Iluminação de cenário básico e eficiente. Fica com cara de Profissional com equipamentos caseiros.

Olá, você quer aprender a fazer uma iluminação para os seus vídeos que seja simples, barata e caseira sem ter que usar equipamentos profissionais? Então fique comigo que nesse vídeo eu vou te mostrar como fazer essa iluminação. Talvez você esteja procurando vídeos que ensinam a fazer iluminação e muitos deles ensinam a fazer iluminações profissionais, te indicam a comprar equipamentos profissionais e quando você vai ver, os equipamentos não são baratos, talvez você tenha que fazer um certo investimento financeiro nisso. Se o seu caso é, preciso fazer uma iluminação ok, bacana, mas não tenho dinheiro para investir, eu criei esse cenário com equipamentos caseiros e fiz aqui algumas experiências. Estou usando lâmpada de tungstênio, estou usando lâmpada de LED e estou usando lâmpada fluorescente. Eu adquiri alguns iluminadores, comprei no Mercado Livre, super baratinhos e fiz muitos testes e agora eu vou mostrar para você de uma forma bem rápida a construção desse cenário.
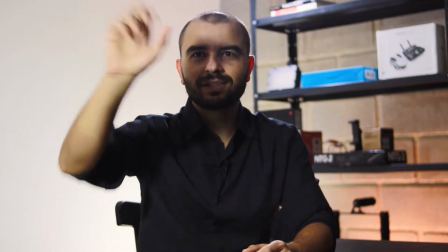[1:03]
Como você pode perceber, eu tenho uma luz que ataca o meu rosto, olha só,
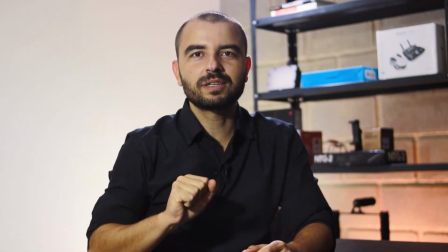[1:09]
eu estou escondendo a luz e o meu rosto está ficando mais escuro.
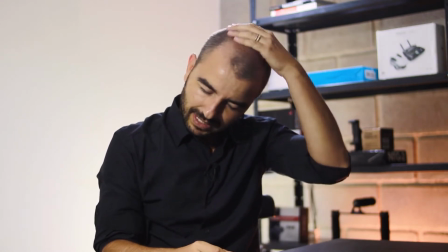[1:14]
Aqui atrás, você vai ver aqui, na minha linda careca, que eu usei uma luz de contorno.
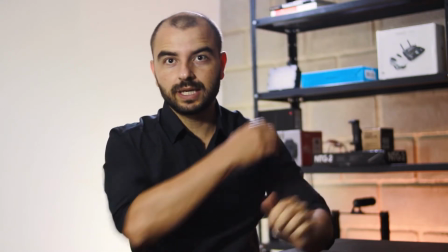[1:19]
Então, eu jogo uma luz, ela bate por aqui e ela faz um contorno no meu corpo.
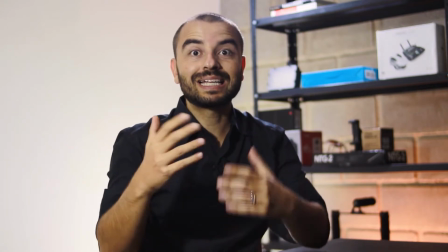[1:23]
Isso é muito legal para destacar a pessoa, para que ela se desloque do fundo, essa luz de contorno.
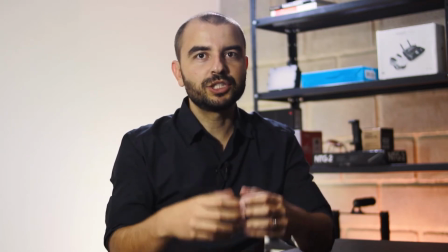[1:30]
E também estou usando duas luzes de ambiente, para destacar o ambiente.
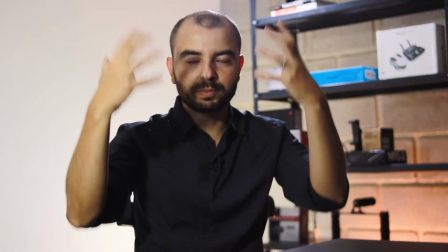[1:35]
Eu estou usando uma luz de ataque, para iluminar meu rosto, meu corpo de frente,
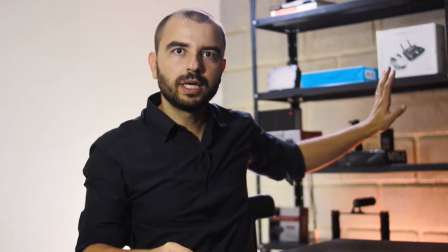[1:39]
uma contraluz para fazer esse contorno e duas luzes para fazer esse cenário aqui.
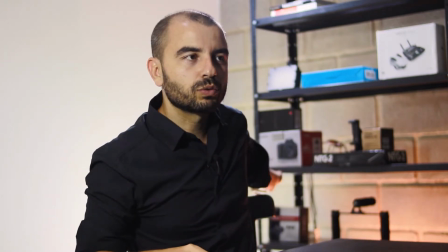[1:46]
Então, essa aqui que fica laranja é uma luz e eu estou usando uma para jogar também aqui nessa parede,
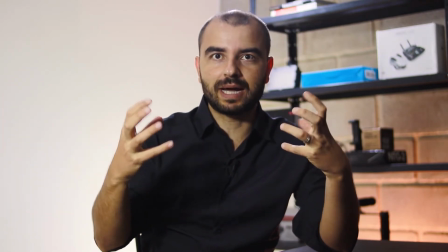[1:53]
para ela ficar mais viva, mais branca, para refletir mais. E agora eu vou filmar aqui com o meu celular e vou te mostrar esse cenário. Mas antes eu quero te fazer uma pergunta. Essa iluminação te agrada? Para você estar ok esse tipo de iluminação? Porque eu usei equipamentos muito simples aqui para conseguir o mais próximo possível de uma iluminação profissional. Eu sou profissional, não uso esse tipo de iluminação no meu trabalho, mas estou criando esse canal justamente para ajudar você que está começando. Então, por isso eu usei todo esse equipamento que você encontra na sua casa ou você pode comprar em qualquer lugar, até na internet, muito baratinho. Então, se esse cenário e essa iluminação está ok para você, vem comigo. Comecei aqui a filmagem no meu celular, mas eu vou dar uma dica aqui, vou dar três palminhas para na hora da edição eu conseguir sincronizar de forma muito simples. Tem um vídeo no canal que eu ensino a fazer essa dica de sincronia com duas câmeras e você vai usar o áudio para sincronizar. Por isso, eu bato três palminhas. Então, vamos lá. Vou mostrar para vocês aqui a luz de ataque.
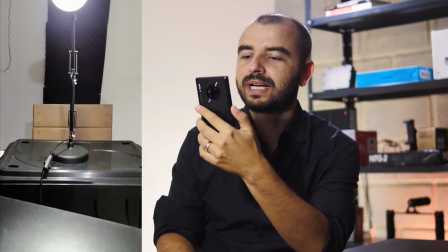[3:04]
Olha o equipamento profissional em cima de uma cadeira e uma caixa.
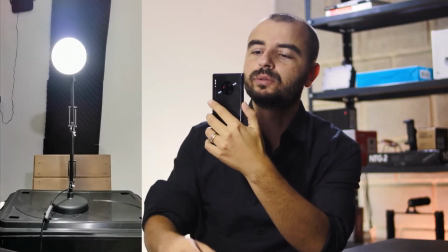[3:09]
Isso aqui é uma luminária de quarto para ler livro.
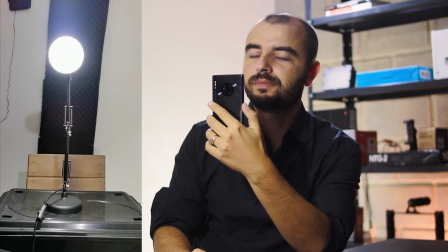[3:14]
E essa aqui é uma lâmpada fluorescente e ela faz essa luz de ataque.
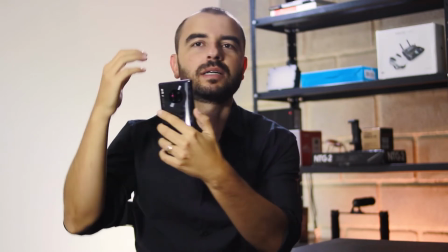[3:20]
Então, ela está um pouquinho acima aqui e atacando um pouquinho na diagonal
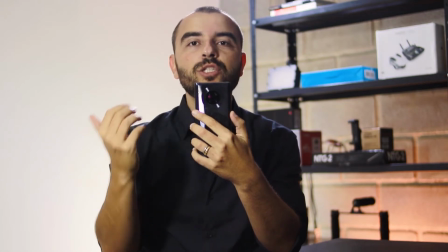[3:25]
aqui para fazer essa iluminação no rosto ser mais tridimensional. Por que eu não coloco ela na frente, bem na frente mesmo?
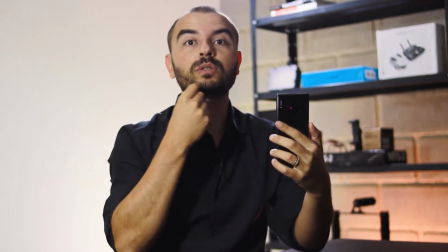[3:33]
Porque senão ela chapa, a luz chapa demais o meu rosto aqui, e eu fico parecendo que foi um flash, né?
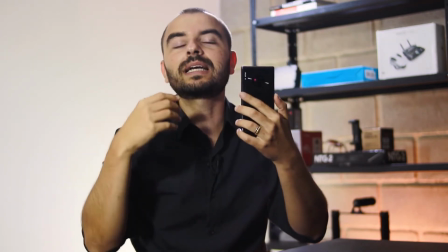[3:40]
Tiraram uma foto minha assim de frente, assim. Então, ela tira essa condição de tridimensionalidade que o rosto tem.
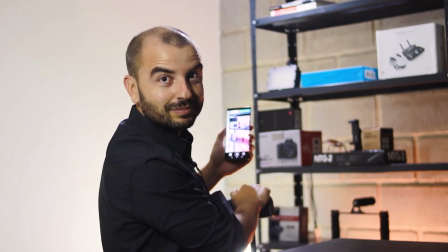[3:48]
Aqui atrás, vocês vão ver, é meio gambiarrado, viu galera? Então, assim, não preocupa com a gambiarra não, que é assim mesmo.
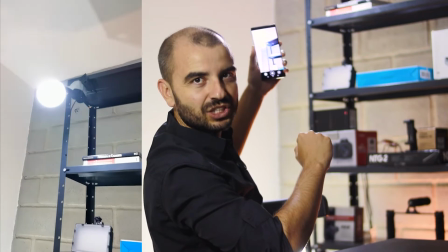[3:57]
Temos aqui em cima também outra luz, essa luz é de LED, ela que faz o contorno aqui na minha cabeça e tudo mais.